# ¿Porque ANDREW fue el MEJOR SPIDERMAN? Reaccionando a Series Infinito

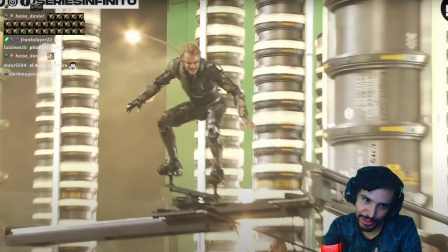(32:42)
O sea, no me exageres, ¿sabes? No me exageres. Yo sé que el tipo se transformó y está muy esquizofrénico, pero no me exageres.
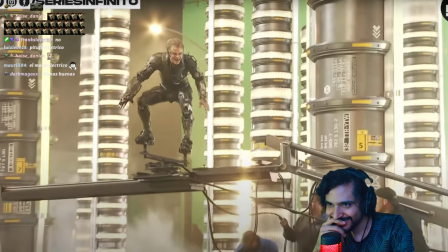(32:47)
El tipo parece un depravado sexual. Weta Workshop creó el traje y planeador del... Se veía feo, o sea, se veía de verdad, ¿sabes?
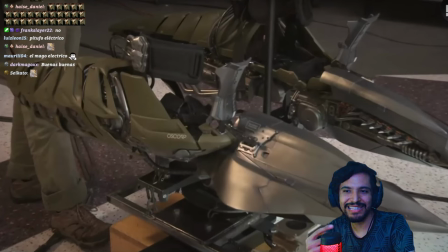(32:53)
Que llegó un punto en el que se me da tanto asco que ni quiero verlo. ¿Sabes? Que lo ves y es como, quítame, que de verdad asco, da mal rollo, de lo feo que se veía.
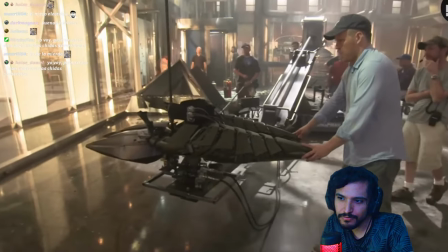(33:02)
En un estilo moderno de lo que vemos en los cómics. El planeador era lo delicado de la armadura, así que generalmente no se utilizaba y se creaba de forma digital. Así que el actor tan solo se desplazaba arriba de una plataforma. Si todavía no conoces a Weta Workshop es porque todavía no viste nuestro video del Señor de los Anillos.
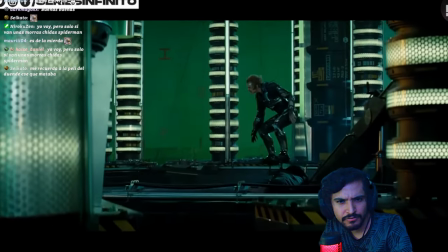(33:19)
Así que después de ver este video, pasa a mirarlo. Este Duende Verde no iba a utilizar una máscara, ya que a través de sus rasgos y las lesiones generadas por la enfermedad infecciosa que padece,
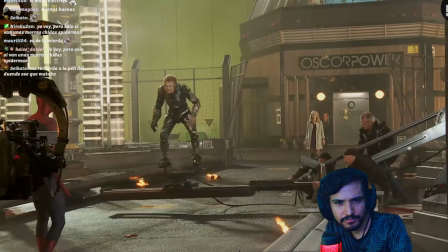(33:27)
todo esto iba a contribuir a crear ese rostro tan tenebroso que tiene el personaje.
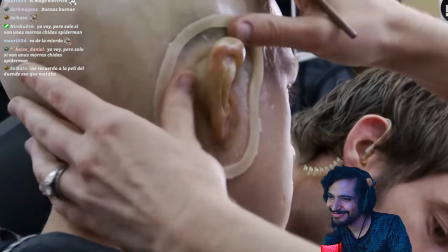(33:31)
El actor debía pasar 2 horas en la sala de maquillaje, en la cual participaba activamente del diseño del maquillaje que llevaba a su rostro,
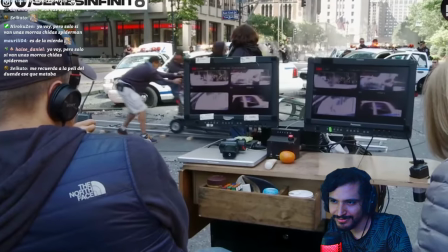(33:38)
y luego debía pasar otras 2 horas más para colocarse todo el traje. Toda la película se filmó íntegramente en Nueva York, ya que tenía ciertos beneficios económicos,
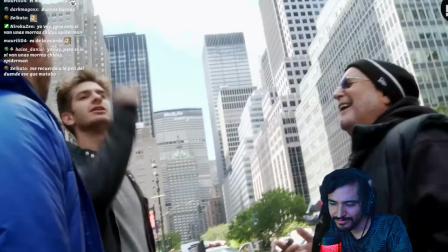(33:47)
pero sobre todas las cosas, el director quería filmar en las locaciones reales, porque sentía que no existía nada.
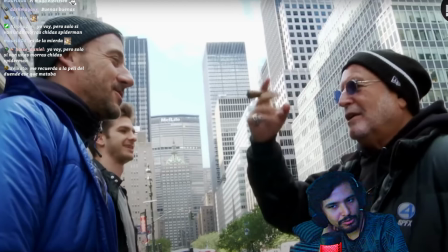(33:53)
Esto es muy tonto. Bueno, no es en lo absoluto tonto para el que ves, o no, ¿sabes? Para el que le gusta el cine, pues, en general. Pero cuando graban en localizaciones reales, se siente tan bien. O sea, se siente. Es una vaina increíble como el ojo detecta iluminación real.
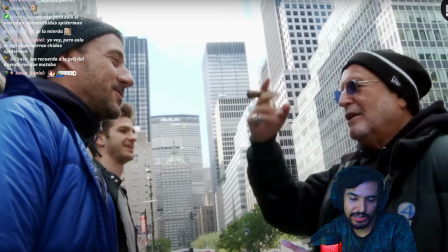(34:09)
Y cuando el ambiente es real. Y me acuerdo que esa fue una de las críticas más pesadas que tuvo No Way Home. Todo el maldito MCU en general. Pero específicamente No Way Home. Literalmente toda la película es en set.
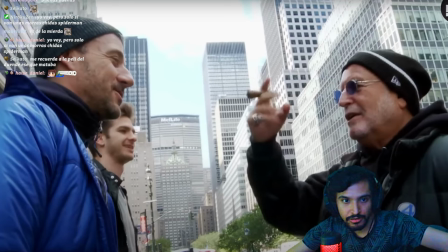(34:23)
Y lo notas. O sea, hasta las partes en donde literalmente sale Peter en la calle. tú no, o sea, lo notas, tipo el fondo está difuminado y tú dices, entonces se ve como raro, ¿no? Claro, porque es un set, pura pantalla verde, hasta el fondo que estás viendo que sale en Nueva York es pantalla verde, no hay nada que se vea real en esa película.
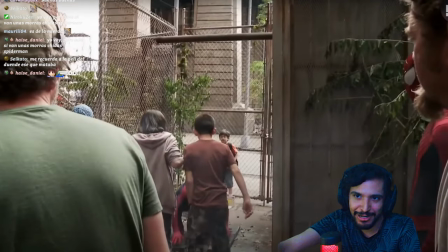(34:38)
Nada más real y estético. Y momentos como este, que tú lo ves caminando por una callecita, por un callejón en Nueva York, se siente bien, pues.
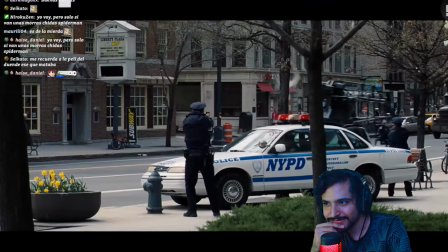(34:45)
Que esto. Lo que sí, filmar en una ciudad de verdad traía muchos problemas. Jornadas de rodaje muy cortas y con mucho ruido.
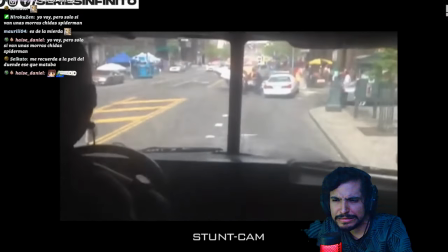(34:51)
Por lo que se tardó 150 días en filmarse toda la película, cuando la normalidad son 90.
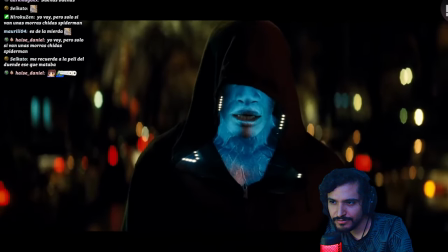(34:56)
Al director se le ocurrió que la mejor manera de darle un gran momento a Electro era en el Times Square.
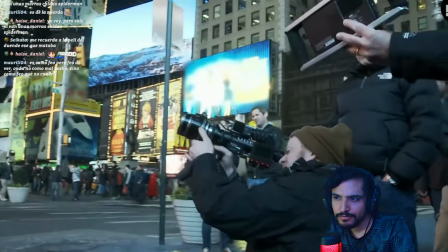(35:01)
Pero se dieron cuenta que prácticamente era imposible grabar todo en el lugar, debido a la cantidad de personas que necesitaban y el despliegue que necesitaban.
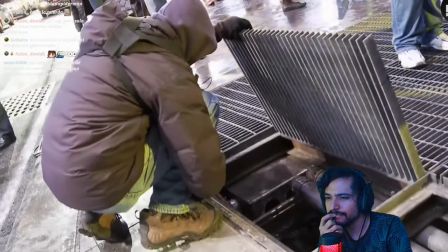(35:09)
Es por eso que se filmó en calles cercanas al lugar y luego se tuvo que crear todo un set.
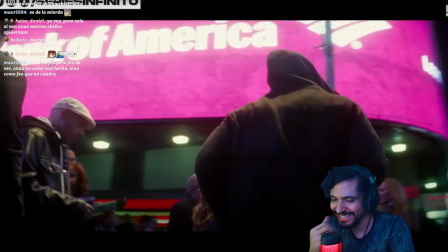(35:14)
Todo el Times Square que vemos en la película... Esa escena es... Verga, es que hasta esta escena, que es dentro de un set, se ve... Yo no sé qué pasó con el CGI en esa película. Fue creado desde cero.
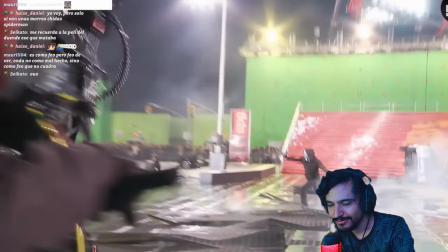(35:27)
El equipo de producción tuvo que trabajar en uno de los escenarios más grandes de todo el rodaje, que sobre todas las cosas debía verse idéntico al real.
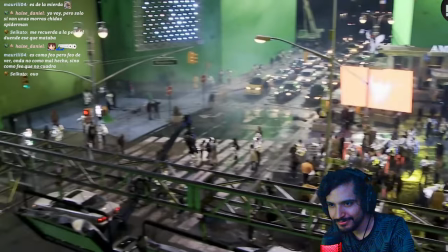(35:35)
Para lograr esto, se construyó un set meticulosamente detallado que replicaba los edificios, letreros luminosos y características distintivas de ese lugar.
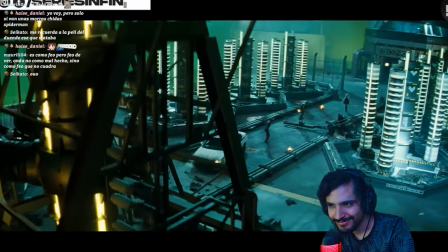(35:43)
También fue construido todo el set de la central eléctrica, el segundo más grande de todo el rodaje.
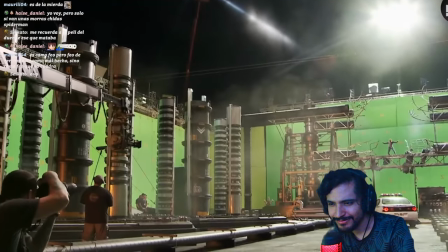(35:48)
Este y el interior de la torre del reloj iban a ser trabajados con mucho cuidado.
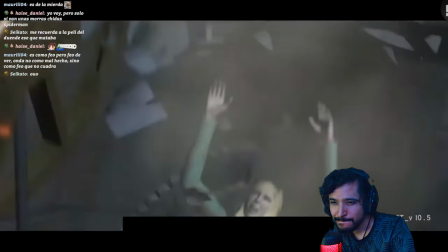(35:53)
El director había pedido que se vean lo más reales posible, ya que ahí iba a suceder los momentos más fuertes de la película.
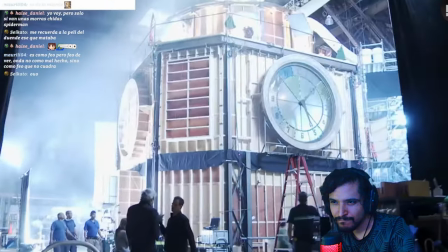(36:01)
Mark quería que la batalla entre el duende y Spider-Man se dé en un lugar muy pequeño y que así el público sintiera otro grado de peligrosidad.
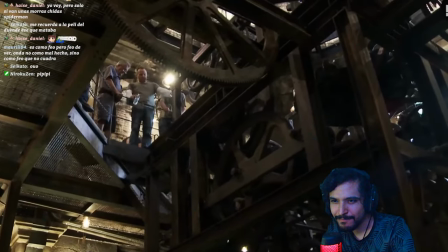(36:09)
Ellos estaban rodeados de todo un sistema de engranajes, los cuales eran de goma para que los actores no se lastimaran.
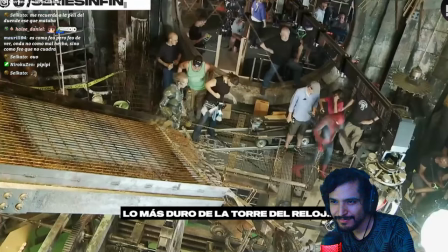(36:15)
Es que prácticamente no utilizaron dobles para todo este duelo.
Probably the hardest part about the clock tower was the temperature of the set.
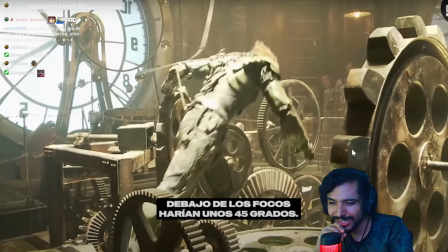(36:23) It was probably...
Ah, sí, porque el tipo como que se sofocaba. Recuerdo que leí eso.
I'm gonna go with under the lights and everything, like 110 degrees.
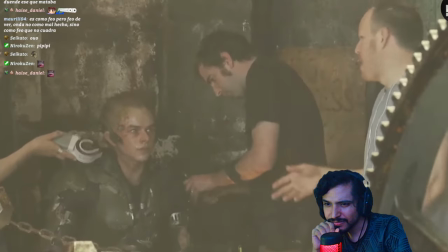(36:31)
Fue por eso que les colocaron un chaleco refrigerante debajo del traje, así que entre toma y toma se lo enchufaban para refrescar a los...
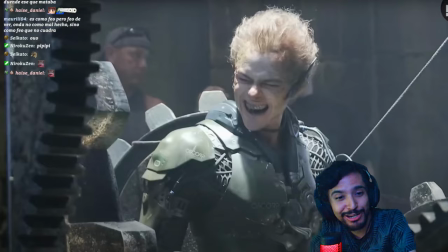(36:38) Yo tenía un aire acondicionado metido en el traje.
Actores.
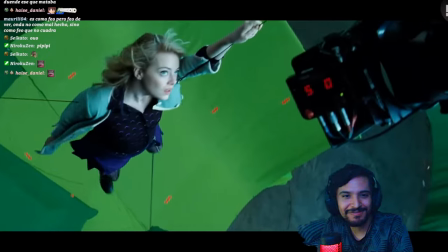(36:41)
Emma Stone también se sumó al rodaje de toda esta secuencia, ya que tanto ella como Andrew hicieron gran parte de las escenas del momento de la caída.
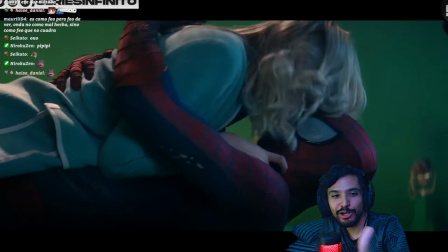(36:49)
Exacto, feo que no cuadra, exactamente.